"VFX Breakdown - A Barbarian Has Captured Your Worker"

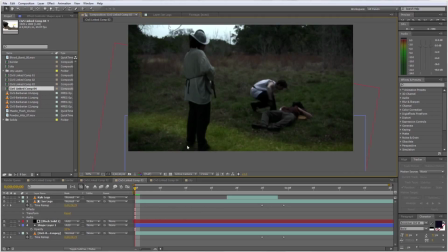So the main effect for the Civ 5 video was the glowing border on the ground. It was a really easy effect to create. Basically, it was just a shape layer that I drew out by hand along the ground on the base shot, and then lowered the opacity so that it looked more like it blended in with the scene.
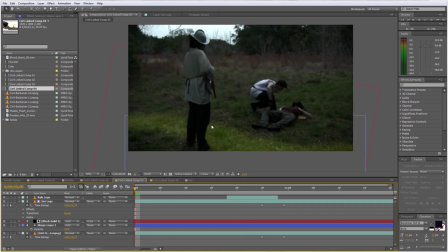In this particular shot, I had to rotoscope around Ian's legs, and also around my own when I run over the border right here. Rotoscoping is one of those things that takes the same amount of time no matter how good you get at it, but thankfully all of these shots were really short, so it was only a few frames that I had to cover.
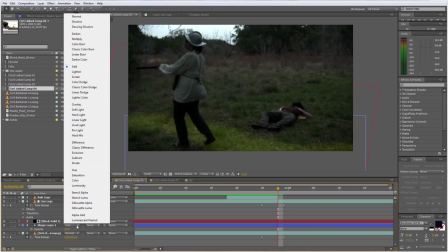And then after setting the blending mode to add, I had pretty convincingly added a yellow stripe to the ground.
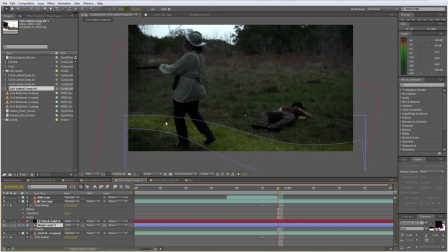The only other thing I did to the border was to add a little bit of like a particle effect that's floating up off of it, and you can really only see it when it's in motion. And to do that, I used an effect called CC Particle World and applied it to a black solid.
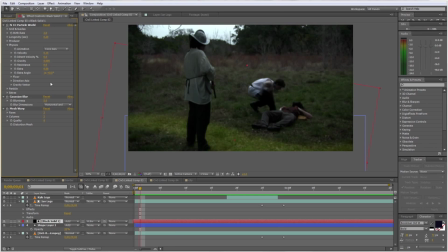I turned gravity off so that all of the particles would just float straight up, and then set them to disappear after only a fraction of a second. And then, because I don't really know how to work in 3D space and was trying to finish the entire thing really fast, all I did basically was stretch the particle effect horizontally across the entire stripe,
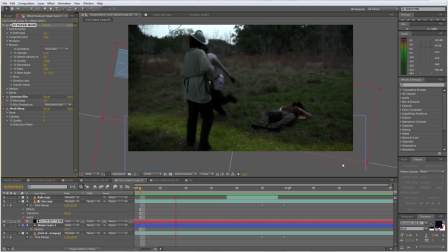even if the stripe wasn't straight. But it still worked pretty well to produce the same effect either way.
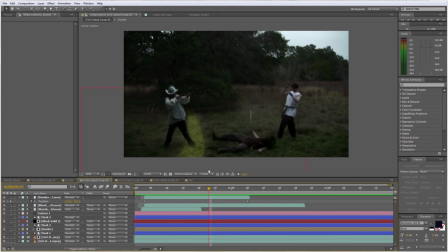You can see that we have the same effect in another shot like this one, where Ian shoots Ethan in the face. The particle effect is much more visible in this one, but it's basically the same thing. We have Ian's legs rotoscoped again and all that. The gunshot effect is one of the easiest things to do in After Effects,
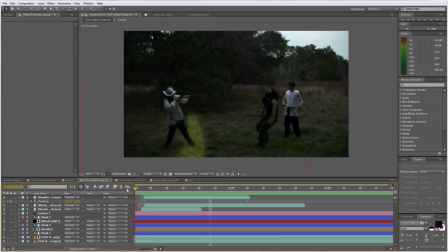and you can find lots of tutorials on how to do them, but basically it is just a video, in my case, although you can get an image of it, and it pretty much has the same effect, of a muzzle flare put right at the end of Ian's gun the moment that he shoots. And then you'll also notice that we have a little bit of a blood spray behind Ethan's head.
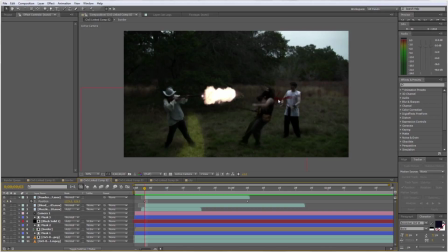That came from the Action Essentials pack from videocopilot.com, like a lot of our effects do, along with this little dust cloud that erupts right where the bullet may have hit. In another video, I might have to go in and adjust the timing to make sure that the recipient of the bullet falls at the right time,
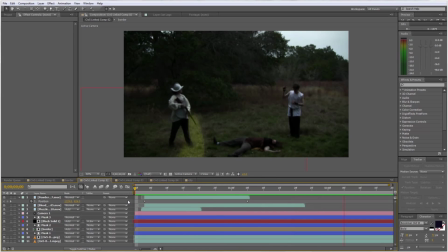but Ethan did a great job with his timing, and he takes falls like a pro, apparently, so I didn't really have to do much in that area.
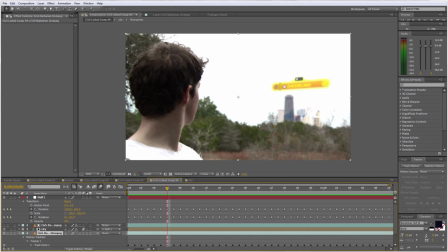Lastly, we have adding the city into the background. Basically, all I did with that was take a public domain image of a skyline.
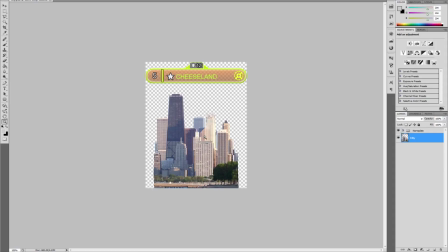I'm not even sure what city this is. If somebody does, feel free to leave it in the comments because I'm kind of curious. I cut it out in Photoshop and then built the Civ 5 nameplate up here from scratch, just using a screenshot from the game as a reference. Then I brought that image into After Effects, adjusted it so that it matched the lighting,
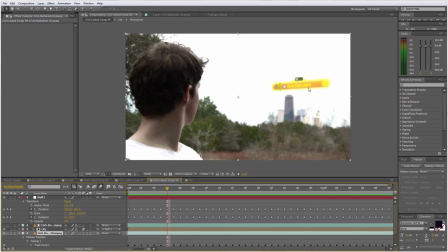rotated the nameplate a little bit in 3D space to give it a bit more depth, although the city still looks a little bit flat. It was a difficult one to do because the sky is completely blown out, and so there isn't really a point of reference or anything for how much depth is actually there. But again, the shot is so fast that I think it turned out fine.
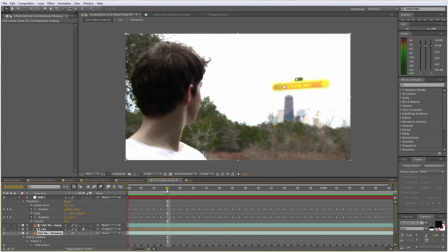After that, I just tracked the shot and linked the city image to the null object, and it looks pretty good. And that's pretty much it for this week's behind the scenes. We didn't have much behind the scene footage because we were filming really fast to get everything in before the sun went down.
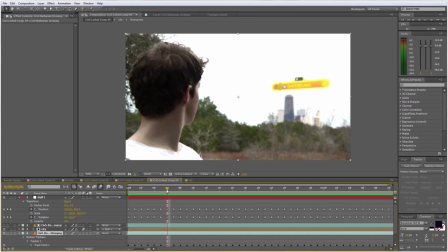If you have any suggestions or requests for behind the scenes or editing videos or effects videos on things that we've already made, or just things that you're curious about, like our process for filming or anything like that, feel free to leave them in the comments, and we'll get to them during a week when we don't really have much behind the scenes footage anyway.